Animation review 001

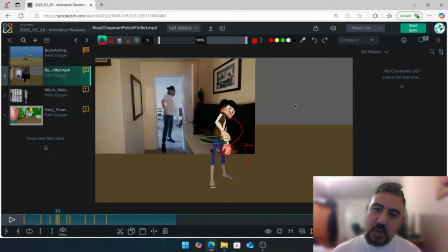So I would just like push this hand into the background and make sure when you are going like from this angle, from like where we're looking at towards your animation, the arcs you're creating are like this, and then you come back up, just like here. So one thing, let's push the hand towards the background.
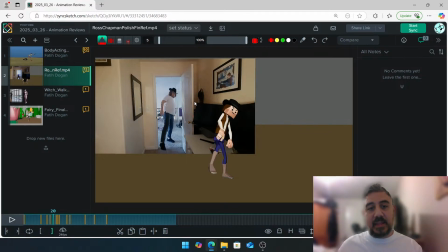When you lean forward, your hand's going back there, and then as you stand still, your hand starts to come into the foreground.
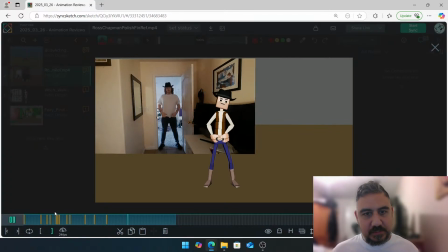So let's apply that there. That'll be great. Let's look at the hands. I think you've got a nice level of animation on the hands over here. Small little, I think there's small little stuff that we can fix on the arc, but nothing.
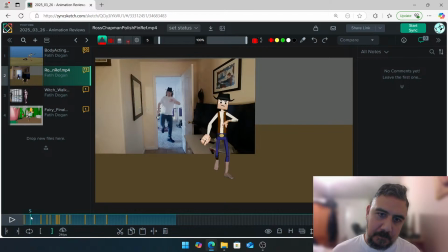You kind of get around here a bit too quickly. Over here, if you see where your hand is, it's just where your hips are.
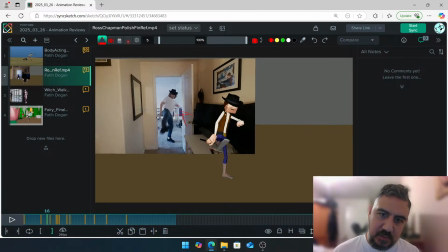There, I think you're good around here. You're not too far off from what you have with the hand. But at this point, your hand is here, and we've gone too far ahead.
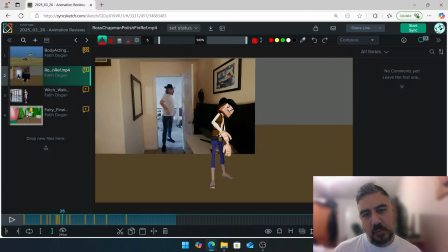if you want to go, you do that move a bit quickly, that's fine. It's just we hit a wall and we stay in that pose for a while and then we come out a bit later. That's one thing. And number two, let's be careful with this hand going from this pose. One, that's fine. Click. I would have it maybe a little bit more gradual.
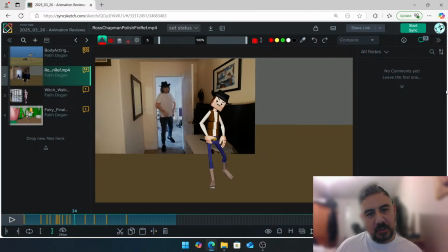Yeah, like over here, the hand goes up a little bit. So just track the arcs over here.
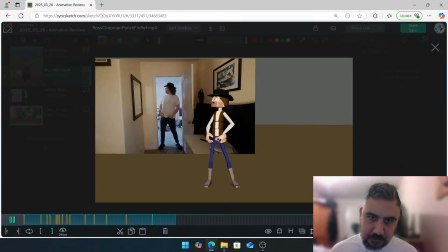But I think it's looking good. Yep. So let's take a look at this area.
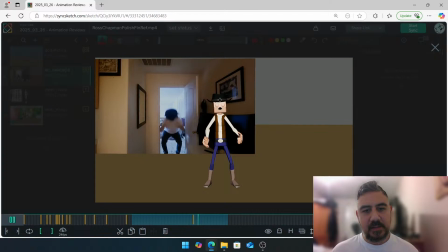Yeah, I think that whole head turn whoosh, and then back is feeling really good, because it really does give the sense of oh,
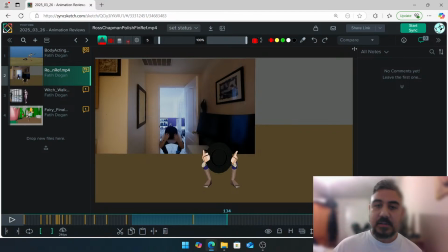I heard you threw something, and because I know in your shot like he's dodging stuff right all around,
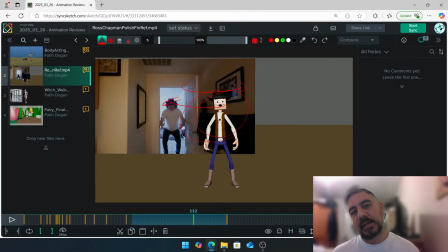which is real nice, and that really gives me a sense of fear, frightenment, or like he's really scared. I can really feel that from the shot. Let's see what you're saying. Same animation was just answering Mario's question about adding props.
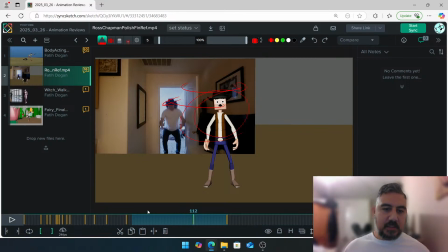I was going to ask if the arc in the screen left was too short towards the end. Let's see. Oh, you mean like around here?
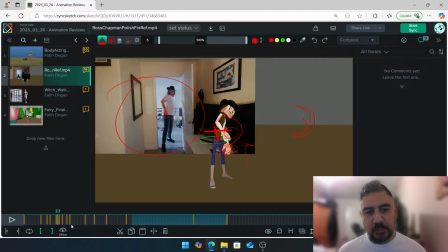This bit here? There. I think over here it becomes a little bit linear. Like you go up, up, up, and then you just go, yeah. You do this, and then you go there. That bit is a bit sharp. We still need to create that nice curve.
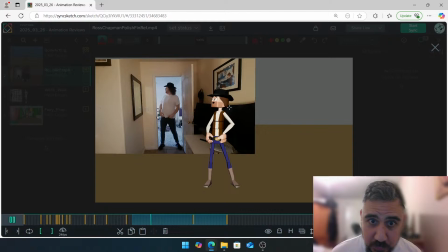So that's kind of what I would focus. The overall animation, one thing that stands out to me is look when your head turns left.
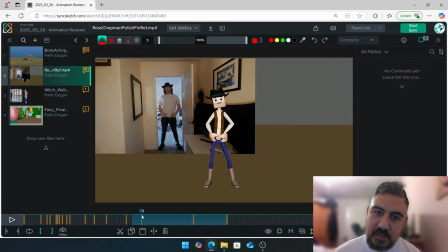There, the chest turns as well, which is nice. It's kind of just happening at the same time. Delay this, have that happen, but delay this, because look, they're both moving at the same time, and you want the head to be moving first, the chest to follow. It's only like 1 or 2 frames, just offset.
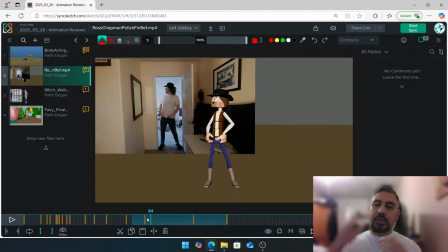You can either offset by like pulling the keys, which I don't recommend, or you could just go into the graph editor and reduce the amount of rotation you have to almost 0. That's one. And number two is, look when the head turns. The whole body, like when the head turns this way, I expect this guy, especially this bit, to rotate as well.
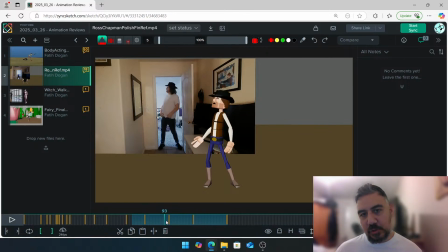Look at that. Whereas in your blocking, it's kind of locked. We're just rotating this way. So the chest needs to rotate just like in your reference. So if you can apply that, that'll be amazing.
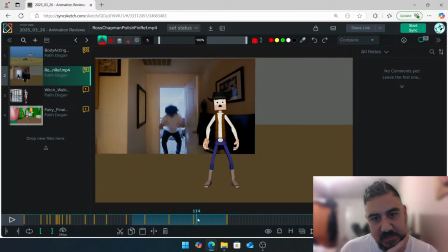This bit is, the timing is a bit, just be careful, that screen right hand, it's still, and then all of a sudden over 1 frame, pop. We need to make sure that we don't have very big spacing over 1 frame. So I would maybe on
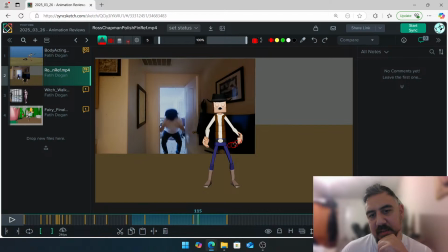115 have this hand, if it's here, have it there, like start to, you can still have big spacing, but just make it seem like it's starting to move and accelerate rather than I'm here, pop, you know? I'm exaggerating obviously, but yeah, that's kind of the idea.
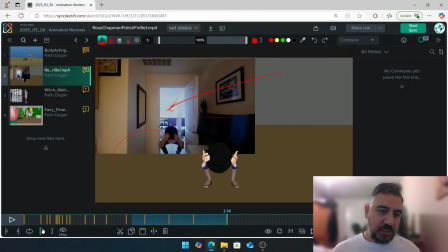That whole crouching, I like.
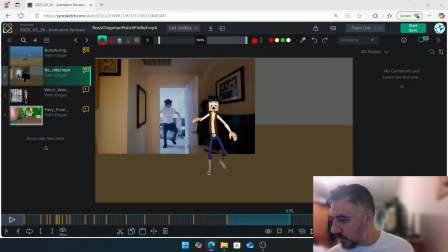Let's see what you guys are saying. What? You guys are smashing the like button. What? True animators. That's forcing me to do more animation videos.
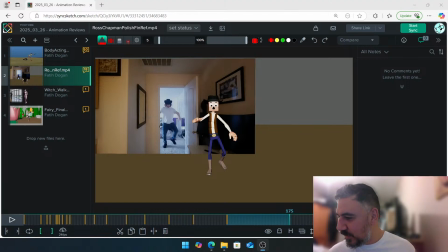You guys are putting me in a bit of a pinch. Cool. Alright, let's see. Cool, yeah.
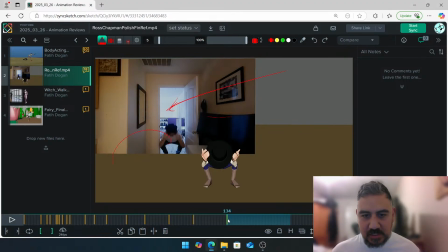Alright, any questions about that, Ross? Just let me know. And if you guys have if you guys have any questions about another one of the animators shots that you saw that you had a question, leave that towards the very end, and then we'll get through that.
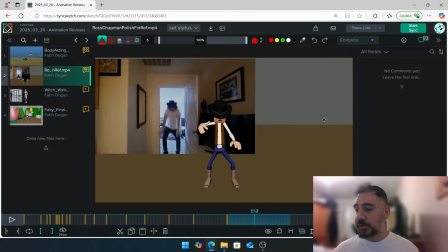That way we'll give a chance for the animator who is having their shots on review to just like have the full limelight. Cool. This whole like coming down, hiding, looking up, whoa, all that is feeling good.
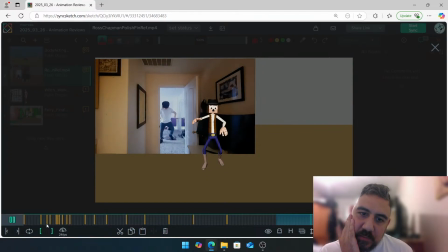Oh, the tiptoeing has definitely improved, and like I do like the whole tiptoeing backwards.
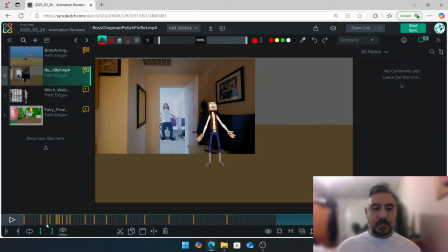I'm looking at the hips, and you have that like rotate Z happening, which is really cool. And the amounts your character's going back is working well as well. Be careful around here.
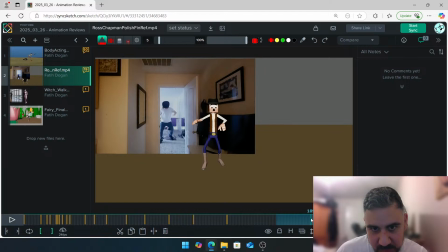There, it goes back, pops all of a sudden. There, and then it goes forward. Your foot goes back, and then it goes forward over 1 frame. So make sure that your foot is always going backwards.
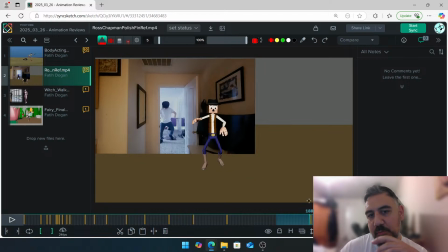Maybe it's so that over 1 frame, there you've gone back too much. So you don't want something like this happening. So whenever you see like a pop on the kneecap or the elbows, it's telling you there's a big change in
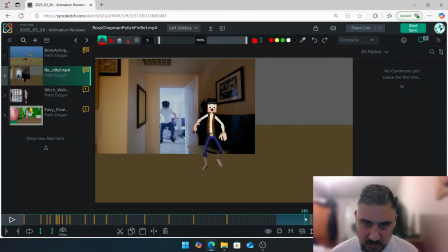translation or rotation happening. So here, even there, you go up. Around here, I would expect you to go back, but it seems like the kneecap's in the same place. And over 1 frame, you pop up. So maybe like frame 184, I would raise the foot up.
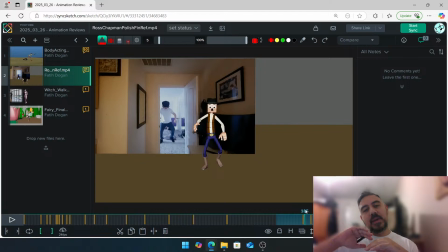So then on 185, it doesn't feel like over one frame just pops up. So stuff for like that, stuff for that. And I think the upper body is doing a decent amount of stuff. I think you can get a bit more on the head, like a bit more of a what you have exactly on the body.
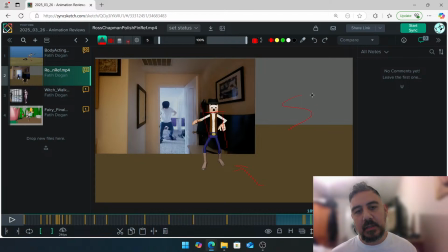Think of it like a caterpillar, or like a very snake-like jiggling happening from the
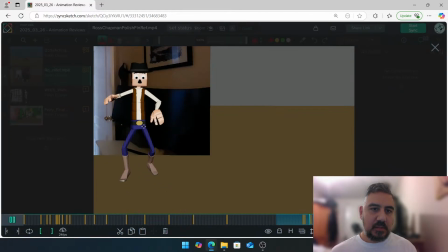shoulders all the way down to the hips. I think we can add a bit more on the head just to help with that.
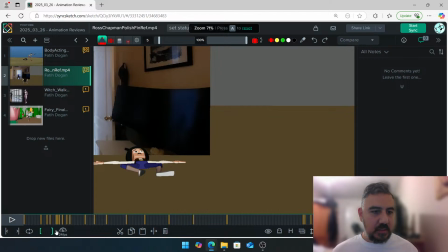Cool. And last but not least, let's see this section here.
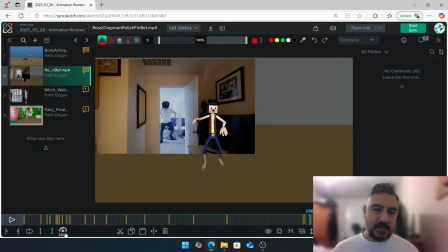When he gets hit, let's see that.
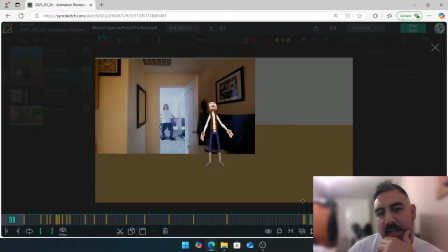I think when he gets hit, I definitely feel the impact. Bang. I just think you need to keep the hands and arms still.
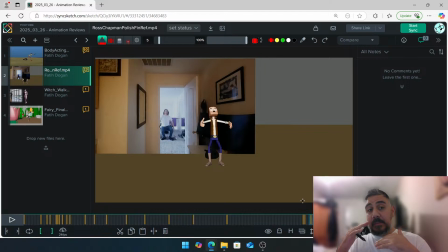At the moment, it's the body goes very limb. Bang, which is cool, what you want. But then the hands are doing this. It's a bit too... Yeah, there. Look. He gets hit. Bang. I think you just need to stay in this pose.
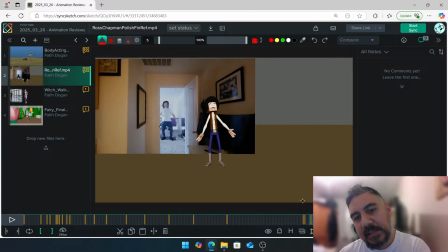200. Yeah, like it's too much motion and too much overlap. You wouldn't have overlap. You'll just be very... Ding. That little shake is very, very small, and it needs to just, you need to just feel it rather than see it. That when you do overlaps on the hands and the wrists, it makes it feel quite smooth,
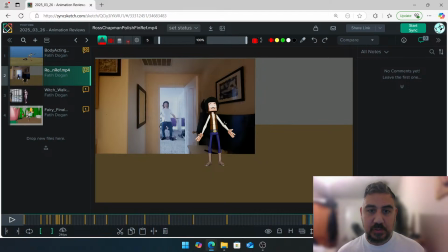and that's fine for the whole shot, except this area, we want this to feel quite stiff. I would even go as far to say just hold the pose. Just hold the pose and very, very microscopically just 1, 2, 3 and leave it there.
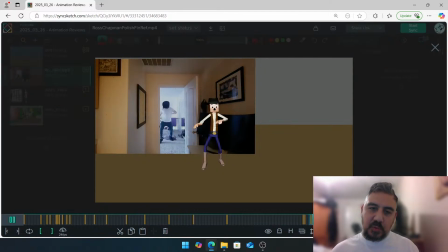I think the full down is great. I would just be tempted to bang, like towards the end, around here.